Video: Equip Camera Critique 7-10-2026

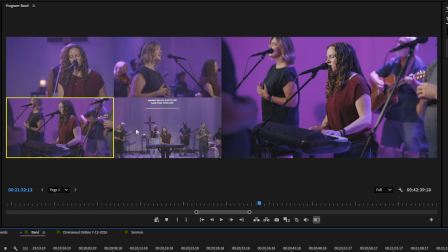Yeah, right now we have. Let's not forget that we have more than. We almost always will have the leader cam, so we don't necessarily need to get the leader. We did end up on the leader a couple of different times with all three cameras, if I remember correctly.
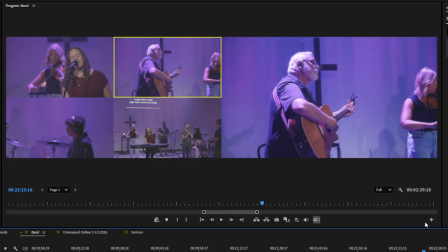Yeah, I mean, you guys did a pretty good job overall of not doing that anyway, but just thought I should mention that.
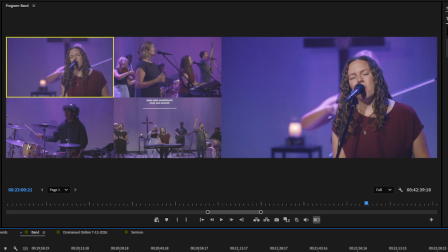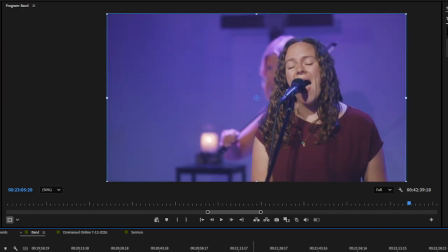So on Morgan here, we are mostly doing what we need to do.
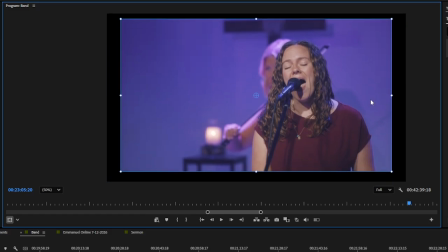I would zoom out just a little bit, and actually no, I would zoom in a little bit,
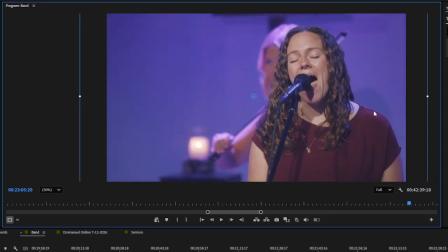and then
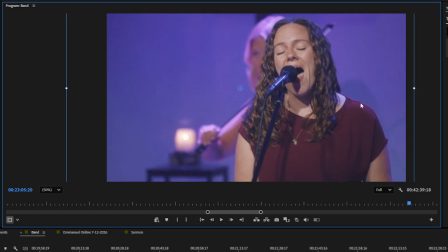move her over just a tiny bit.
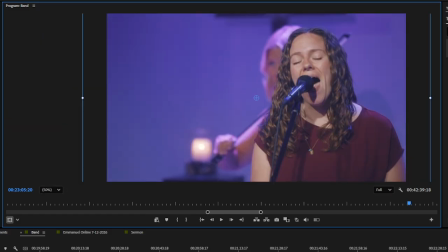You guys are getting good at this, so I'm nitpicking as best I can here.
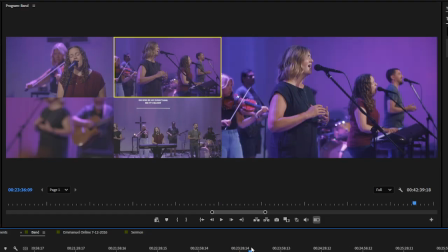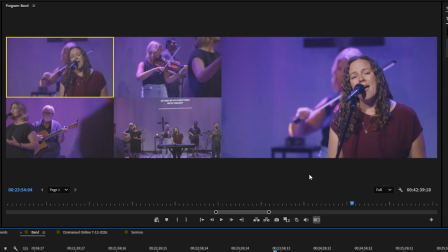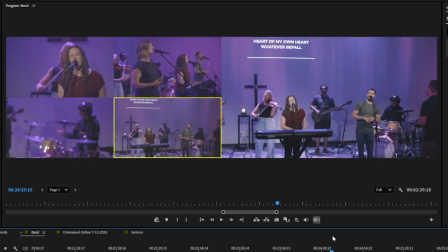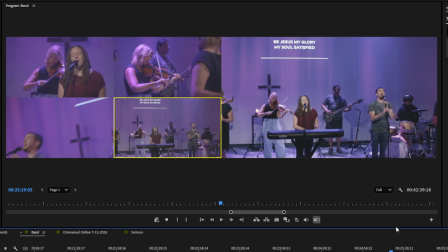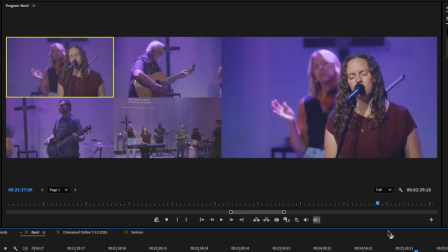All right, right here, I remember looking at this one. So if we could have taken just a tiny step to the left and gotten Morgan
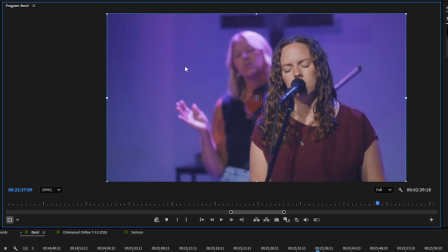to stay where she is, but Julie over here a little bit more to fill that negative space, that would have been like a perfect shot. I think this is a great shot either way, but
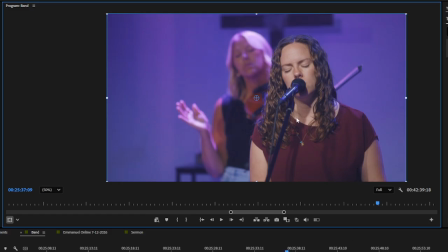if we were to improve this, I would try to get Julie in the background a little bit more. All right, she's in the background. She can't be more in the background. I would have her to the left in the background.
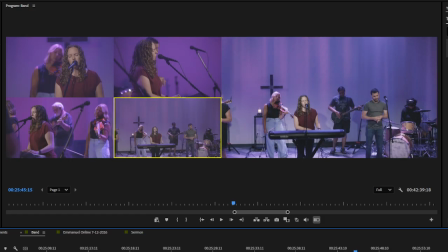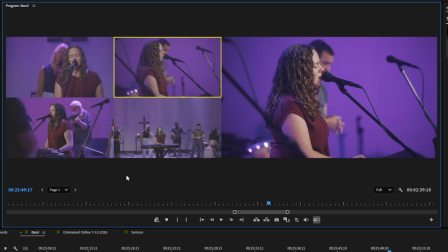This shot right here, camera 3, I would
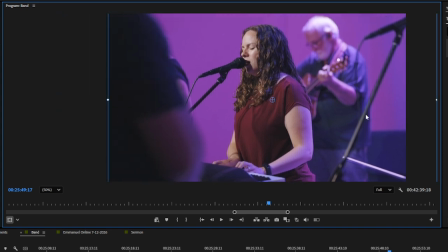take a step to the right a little bit and then move Morgan over here.
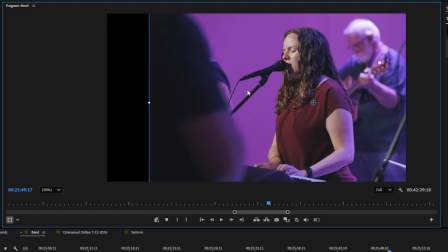And then we could still do the frame within frame, and Kristen's right here, so she would be taking up a fair amount of that negative space there as well.
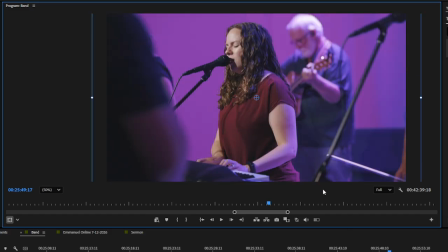That way she doesn't feel like she's hanging on the edge here.
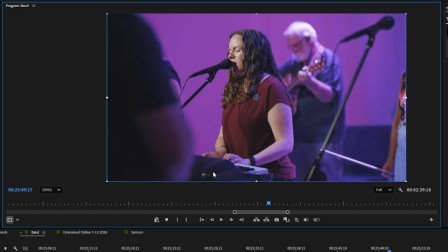We're adding tension to a shot that is
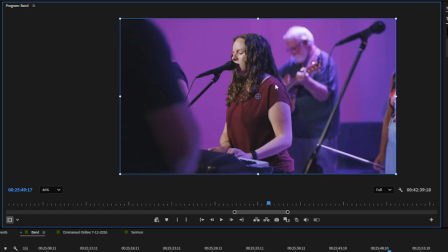that doesn't need to have any tension at all, because she's praying and it's about being hopeful. So we want less tension in that shot.
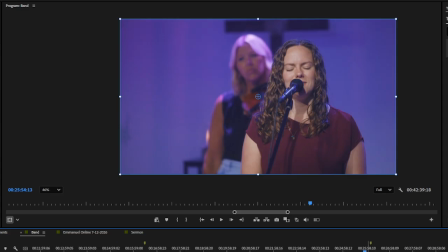All right, that's the first part of that one. Let's take a look at the second here.
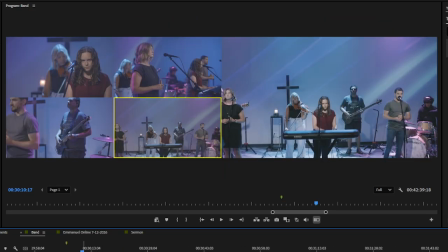Open up all cameras.
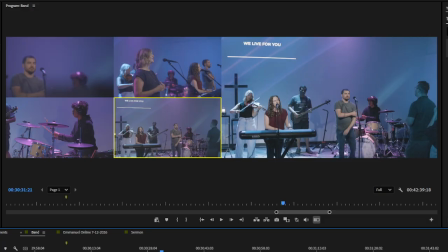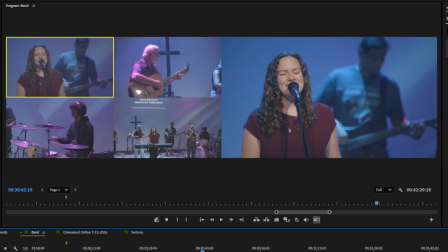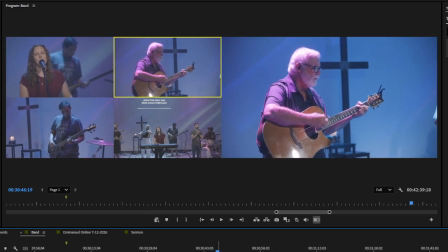It's a good shot of Dave there. Good shot of Josh here too.
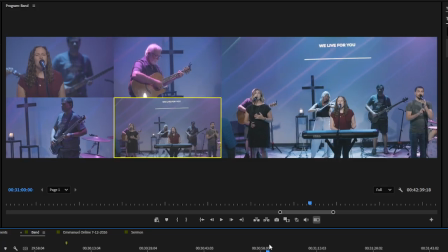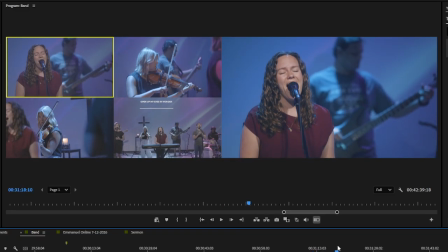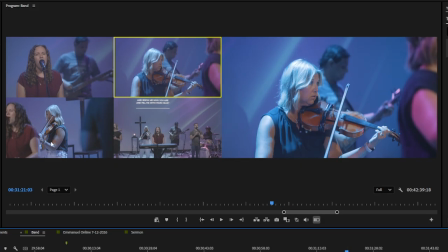Good job catching Julie here.